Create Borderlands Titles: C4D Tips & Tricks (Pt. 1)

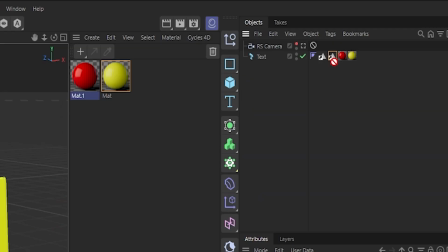Simply what we do is in our selection point here, we're just going to bring down the R1 selection.
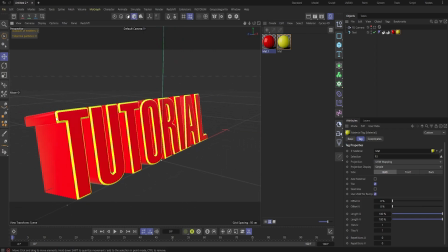And as you can see now, we're able to isolate the beveled edges with our main color.
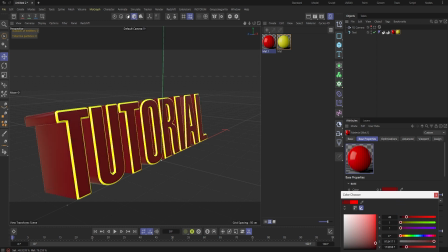Now obviously the red might be a bit too much here. So let's maybe drop that down into like a dark red just for purpose sake. And then from here, let's maybe just go slightly more complementary yellow / orange.
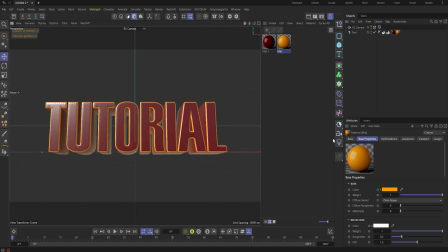So if we go back to our camera, you can see how this is working. And this is starting to pull together a lot better. So I'm just going to add a few lights in here just so that we can work out what's going on. I'm just going to go into here and I'm just going to grab an infinity light.
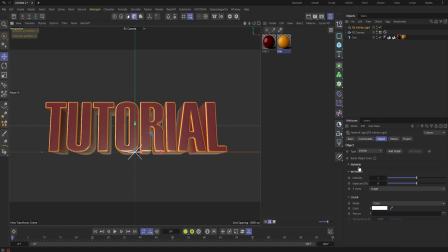And what this does, it will just give it a really nice general feeling across the entire piece. So let's go down to here and we go 3 intensity. So now we've got like that kind of somewhat diffused look where the title's able to stand out on its own.
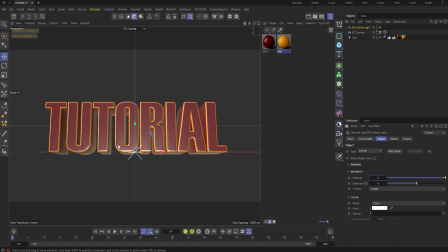But we're also going to give it just a little bit of definition. And that's because we want a little bit of backlighting with this. So we're going to come out of the camera view and we're going to get an area light. And as you can see, if we bring up our redshift render view and we dock it to the side here,
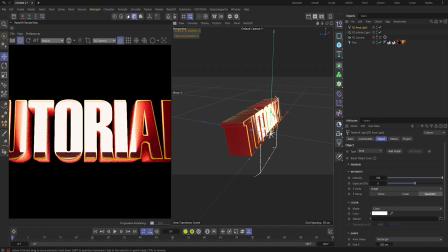whoop, there we go. This area light is far too much, not what we want.
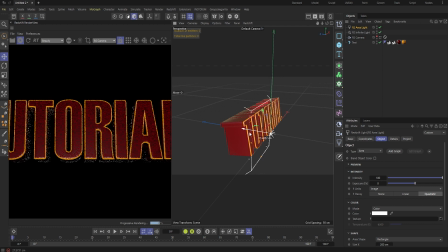What we want to do is point it to the back. So we're going to bring it to the back here.
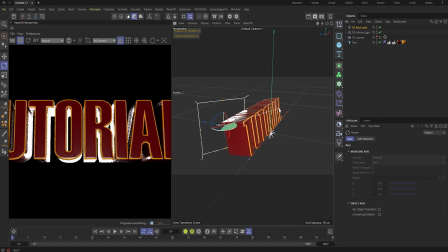Go to change to our rotation tool and holding shift, we're able to turn it 180 degrees. Now from here, I'm just going to flatten it out and I'm going to stretch it all the way out.
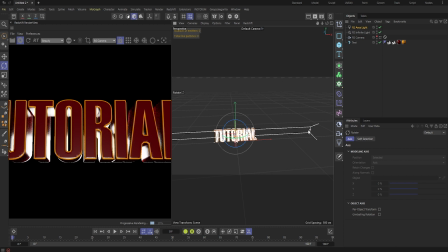Just so that it goes a little bit beyond the words and at the same time backlights all of it. I'm just going to raise it up a little bit. Perfect.
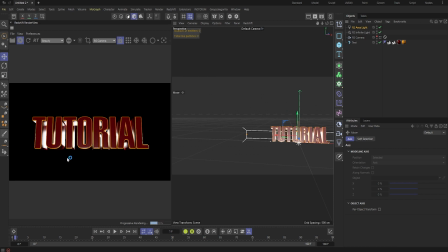So if we look at our tutorial here, it's starting a little bit Marvel-esque, I'll be honest. But let's drop this down. So let's drop this down to say 1. Okay, so now if I raise it back up, you can see that we've got all this bright light on the outside here. But if we drop this down to 1, we're just getting just a little bit of emphasis on the depth here.
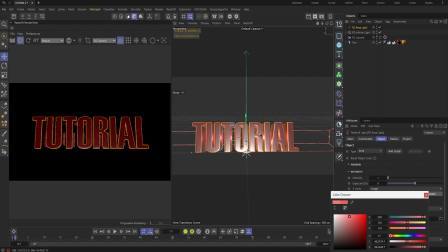And we want to just re-emphasize a few bits. So let's maybe just, you know, change it to a color that's somewhat complementary to the original depth. And as you can see already, we've got something a little bit more interesting. We've got something that is able to kind of stand out on its own whilst also differentiating itself from its background. We can, of course, just bring this out a little bit if you wanted, and we can give it that full look to it.
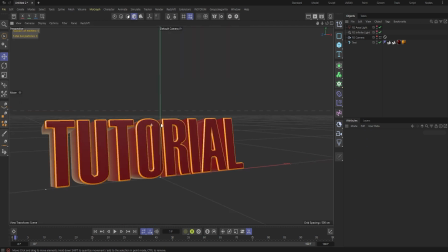But this comes down to creative preferences and what references you're using. We can now look at how we're going to use Insydium to build some water splashes. So the best way I found to do this, and feel free to leave it in the comments if you found any other way to go about doing this,
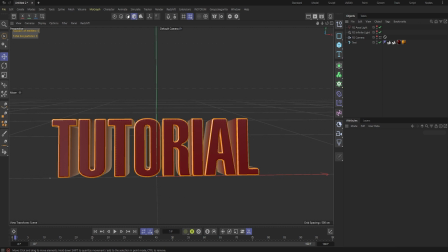is I'm going to be using X particles and the Nexus system. So from here,
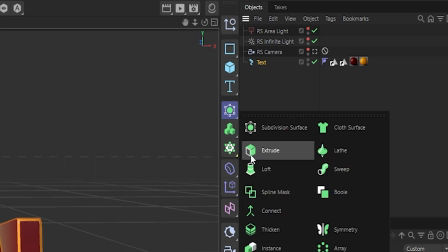what I'm going to do is I'm just going to put this into a connect object by holding Alt as I click on it.
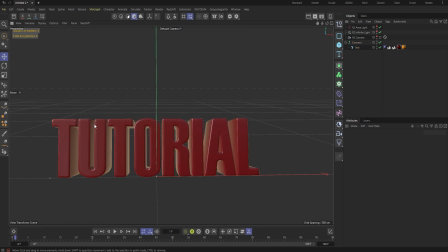Automatically puts the text as a child of the connect. But as you can see, we've lost our bevel, texture bevel. But that's fine, because when it comes to actual rendering, we're going to turn that off. But for now, we're going to use this as one object,
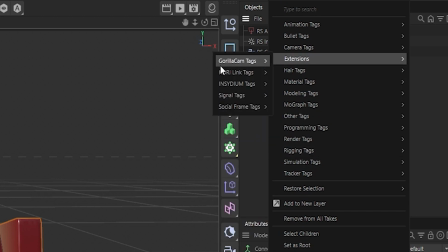and we're going to go to extensions, Insydium tags, and collider.
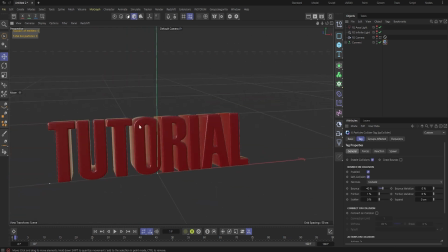We're just going to put a collider on it. So now this turns it into one big object for our X particle systems to bounce off. So let's go through the basic setup of what I did, and then if and when you have Insydium, you're able to go through and manipulate and change any of the settings that you want for your own creative decision.
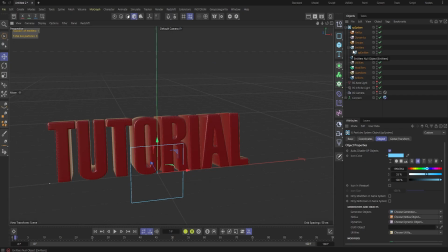So we go into Insydium, X particles, and system. I love using the system because it keeps it really nice and organized, and that's exactly what I'm looking for today. So we go into our emitter, we go object, and I'm just going to change this to a circle.
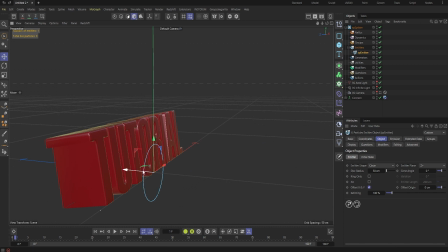And from here, I'm just going to drag it to the back.